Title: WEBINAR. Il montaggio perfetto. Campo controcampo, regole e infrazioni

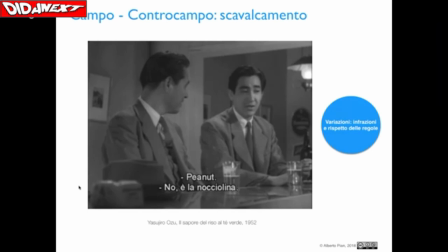È molto curioso perché probabilmente non ve lo aspetterete,
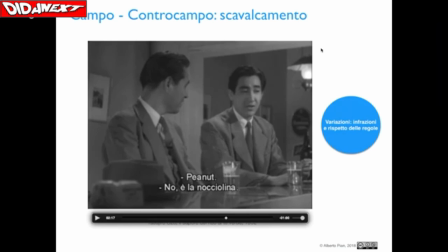una risposta di questo genere, ma se avete notato all'inizio,
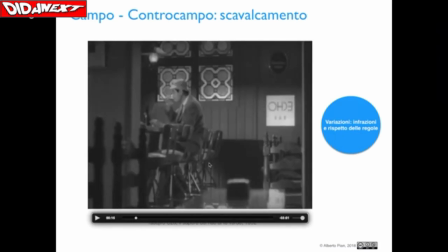quindi quando viene inquadrato il bar, questo ambiente è molto piccolo, è molto stretto, perché è tutto qua. Qui c'è il bancone, qui ci sono le sedie, qua c'è un'altra fila di sedie e basta, non c'è posto neanche per un tavolino.
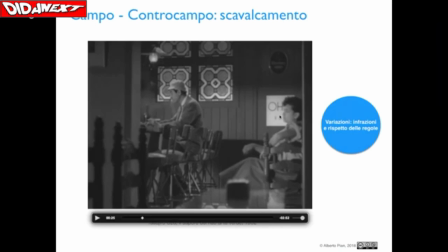Qui, e qui tra questa, tra il soggetto seduto e quest'altra ragazza seduta sulla destra, c'è giusto lo spazio affinché possa passare una persona, non c'è molto di più. Poi qui c'è una porticina, ci sono 5 sedie e finisce. È un ambiente molto piccolo.
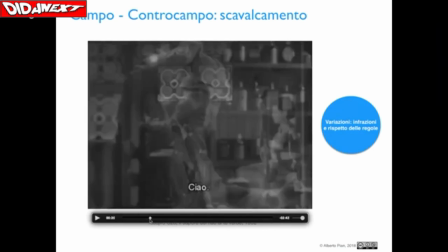Ci sono tanti ambienti molto piccoli in Giappone. E questi ambienti molto piccoli,
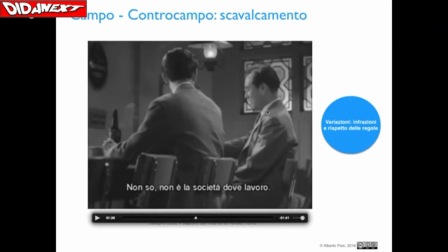se noi li rappresentassimo all'interno di un tradizionale campo contro campo, li vedremmo per quello che sono, li vedremmo proprio piccoli. Mentre lo scavalcamento di campo ci dà l'impressione che l'ambiente sia più grande di quello che è.
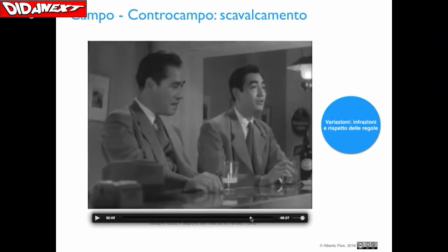E poi, specialmente unendo queste diverse tecniche, quindi un po' rispettando le regole, un po' no, abbiamo proprio questa impressione che l'ambiente sia più ampio di quello che in realtà ci appare.
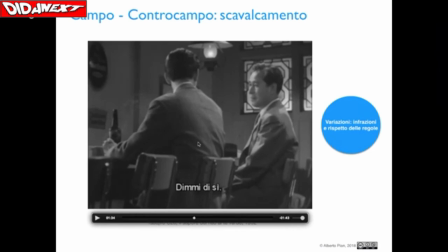Ma in realtà l'area di questo bar è estremamente ridotta, è veramente un ambiente molto molto piccolo.
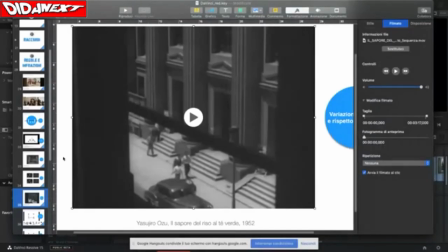Ecco quindi che abbiamo trovato un'altra motivazione interessante.
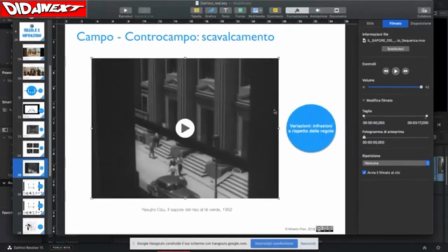Quindi alcuni motivi per infrangere le regole possono essere legati alla cultura, per esempio, di un popolo che non percepisce le cose come le possiamo percepire noi. Altre possono essere legate al fatto che vogliamo
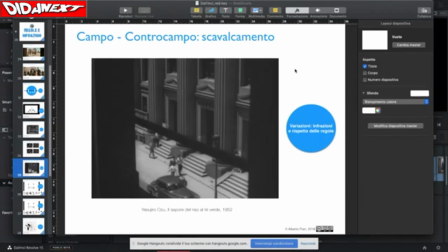rappresentare una storia in modo un po' più onirico, lasciare più spazio, per esempio, all'intervento dello spettatore, quindi al suo immaginario. Altre possono essere legate invece a situazioni contingenti,
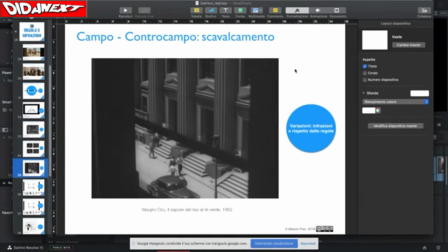per esempio legate agli spazi o agli ambienti nelle quali la storia è raccontata.
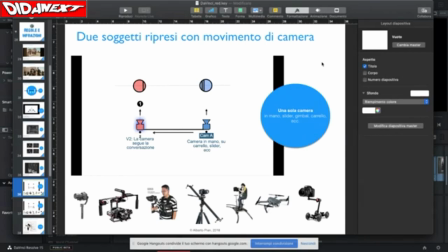Adesso vediamo altre situazioni che si possono creare così rapidamente, poi vi voglio mostrare come noi possiamo risolvere la tecnica del campo contro campo all'interno di Da Vinci in serie di montaggio.
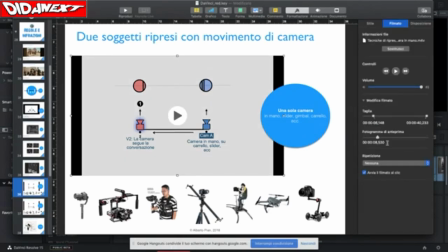Quindi vediamo questa animazione, eccola, vediamo così. Ecco, che ci mostra che cosa? Ci mostra un altro modo di rappresentare due soggetti che sono posti uno di fronte all'altro.
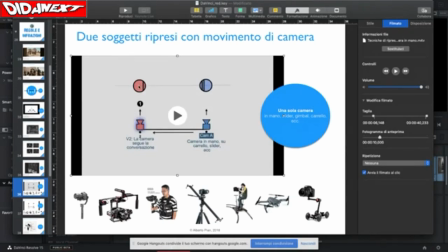Allora abbiamo un soggetto rosso e uno azzurro che si parlano. È una tecnica che viene anche qui sovente utilizzata grazie al fatto che
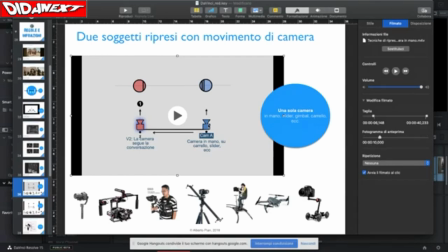oggi abbiamo a disposizione degli strumenti di ripresa che sono leggeri, trasportabili facilmente, anche i costi per esempio di una steady sono cambiati moltissimo e sono cambiati anche i modi di
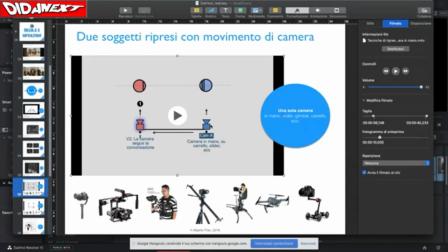tenere per esempio una macchina da presa in mano, e quindi noi possiamo, nel rispetto della regola dei 180 per esempio, inquadrare questi soggetti semplicemente spostando la camera lungo
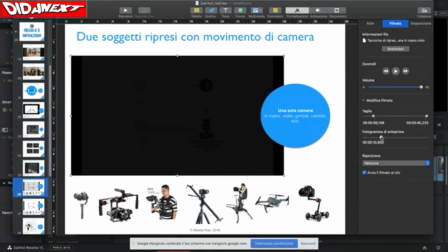l'asse che si trova all'interno di uno dei due semicerchi.